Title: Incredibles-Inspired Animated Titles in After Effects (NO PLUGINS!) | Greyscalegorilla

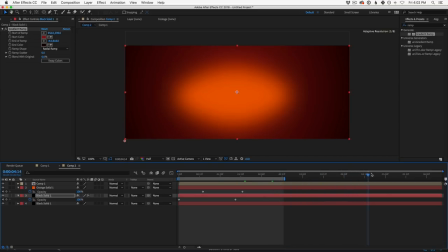41:24 And then it does the zoom in. Bam. Okay. So now we have that. It's zooming back. It stops and it slams. Okay. Now you're seeing what happened there. You see where it's cut off?
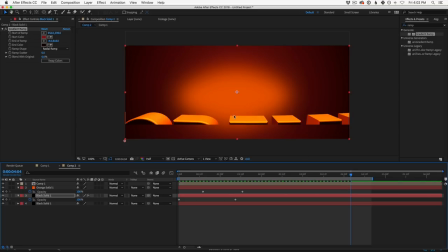41:41 Our logo is cut off because we took that original comp and moved it up. Remember that? So how do we fix that? This happens to me all the time. Like I use this final comp to kind of fix something, and then I'm like, oh no, when I zoomed in, it got all cropped off.
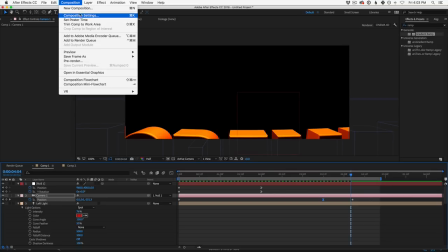42:00 Well, how do we fix that? Let's go back to our original comp, go to our composition settings, and just turn up our height.
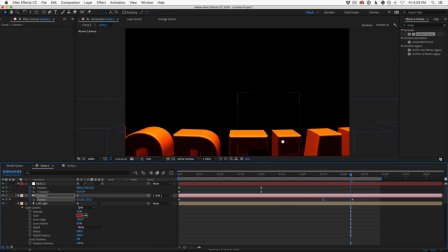42:07 Like we can go overboard. Bang. So now we have plenty of this height to deal with.
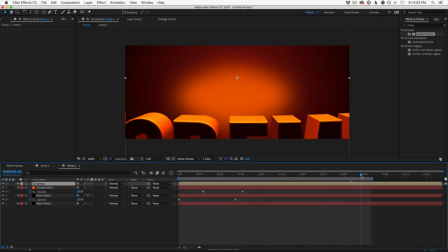42:14 We can go back to our comp and we can realize not only do we have all this extra space, but we could even zoom in further if we want down the road, okay? So there it goes. Bam. Okay.
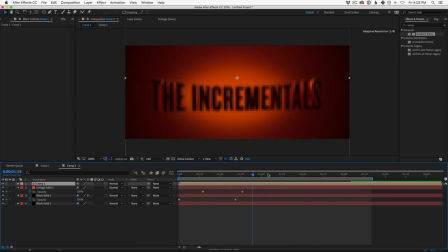42:30 So again, we can always tweak, we can always play, but let's start to get into this final glow section and start to add that final compositing to really, you know, like it, make that final pop feel that much more, let's just say what it is.
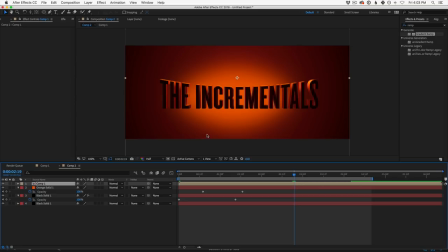42:47 It's incredible. Right? You know what I'm saying? Okay. So let's go and what do we make next?
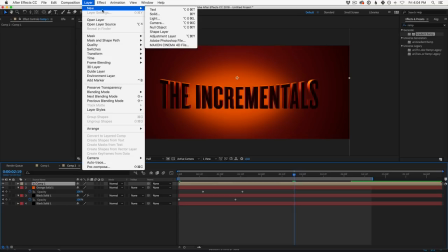42:53 Let's add a little bit of compositing to the front of our layer because I think it needs it. It's a little bit dry feeling. It's a little bit too clean in this room. And with all these light effects happening, we're going to need some good old fashioned like glowy stuff.
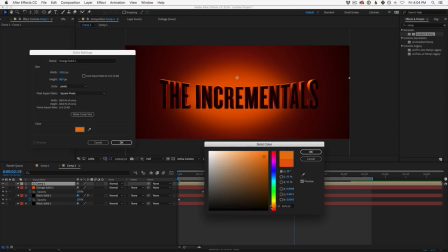43:06 So let's go to new solid. Let's pick something that's a little bit bright, maybe a little orange, and make it comp size.
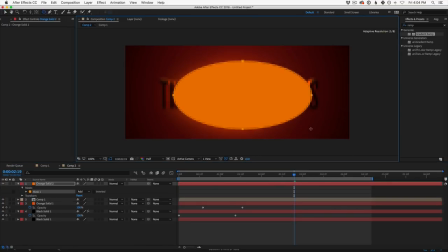43:15 We're going to do something similar to what we did to the glow behind it, but we're going to grab our mask.
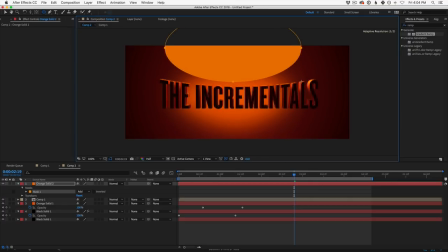43:20 We're going to make a circle. I'm holding shift to make sure we can move it around. I'm going to hit F for feather. I'm going to feather it. And now this is starting to interact with our logo in the front of our logo.
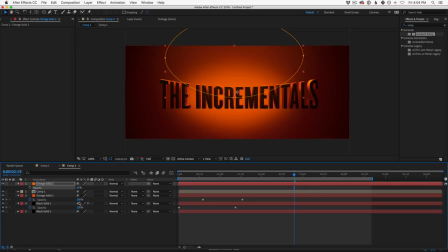43:35 I'm going to tone it way down. 20, 30% goes a long way in these modes. But now you can see we're starting to get a little bit more just like a little bit more dust in the room with just that little bit of move.
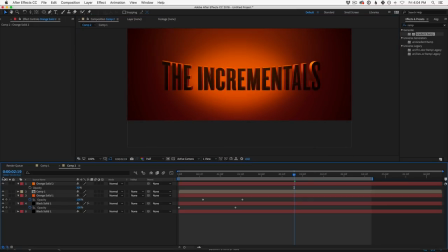43:48 Check this out. Really simple, but bang, bang. Okay, let's work on the glow in the background.
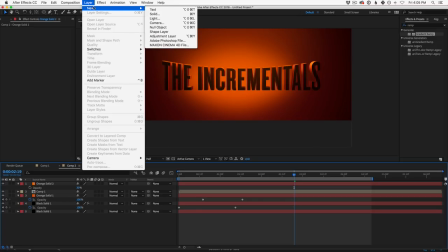43:55 Let's go to layer, new, and
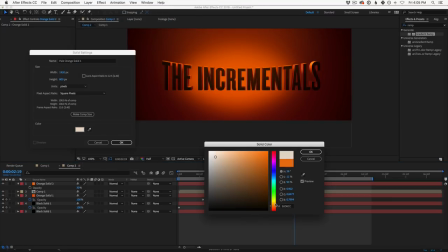44:04 let's go to solid. Let's make this almost white, like a little bit of an amber, and we'll just start with that.
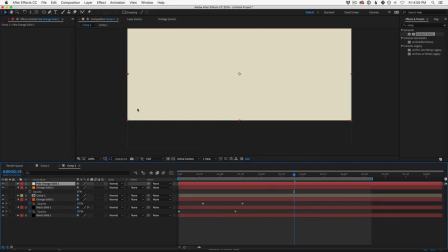44:13 And here's what we're going to make. We're going to make little light rays, like little glowy Futurama light rays coming out of the center of this composition, okay?
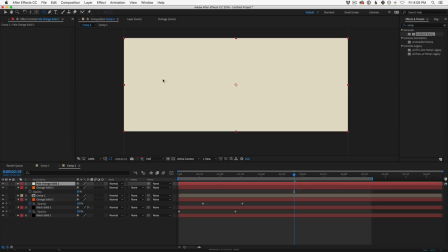44:22 And the way we're going to do that is we're going to animate a circle. And so let's just solo this layer, so we're just working with that. And I'm going to take our little mask here and put it right in the center.
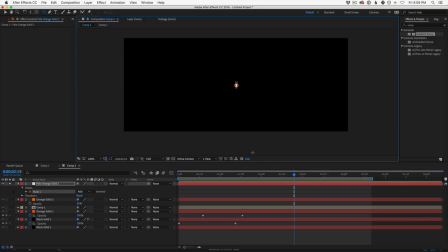44:35 And just create a little mask. In fact, I'm going to undo that. I'm going to make it even smaller. Boop. Okay. Now, what this mask is going to do is going to start there. So in our mask settings, you can open this up, hit mask path, set a keyframe.
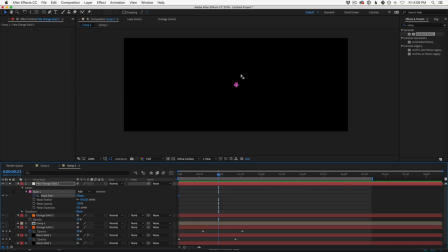44:50 And then over the course of a second, I'm going to hit V for my little arrow tool here. And I'm going to select the topmost part of my animation and move it up.
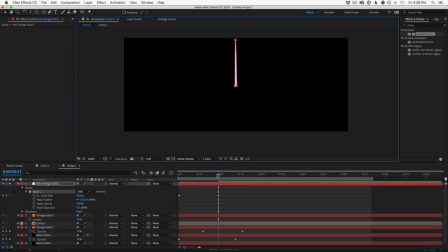45:03 I may even pinch in the sides a little bit. And the mask path will animate between those. Okay. We're also going to highlight that keyframe. We're going to drag it down. I'm going to hold shift so it snaps to zero and make it ease up. Okay.
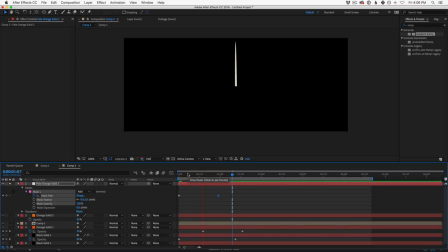45:22 So what does this do? What are we building this little thing? Well, these are our little light glows. Okay. And we're going to build a bunch of them.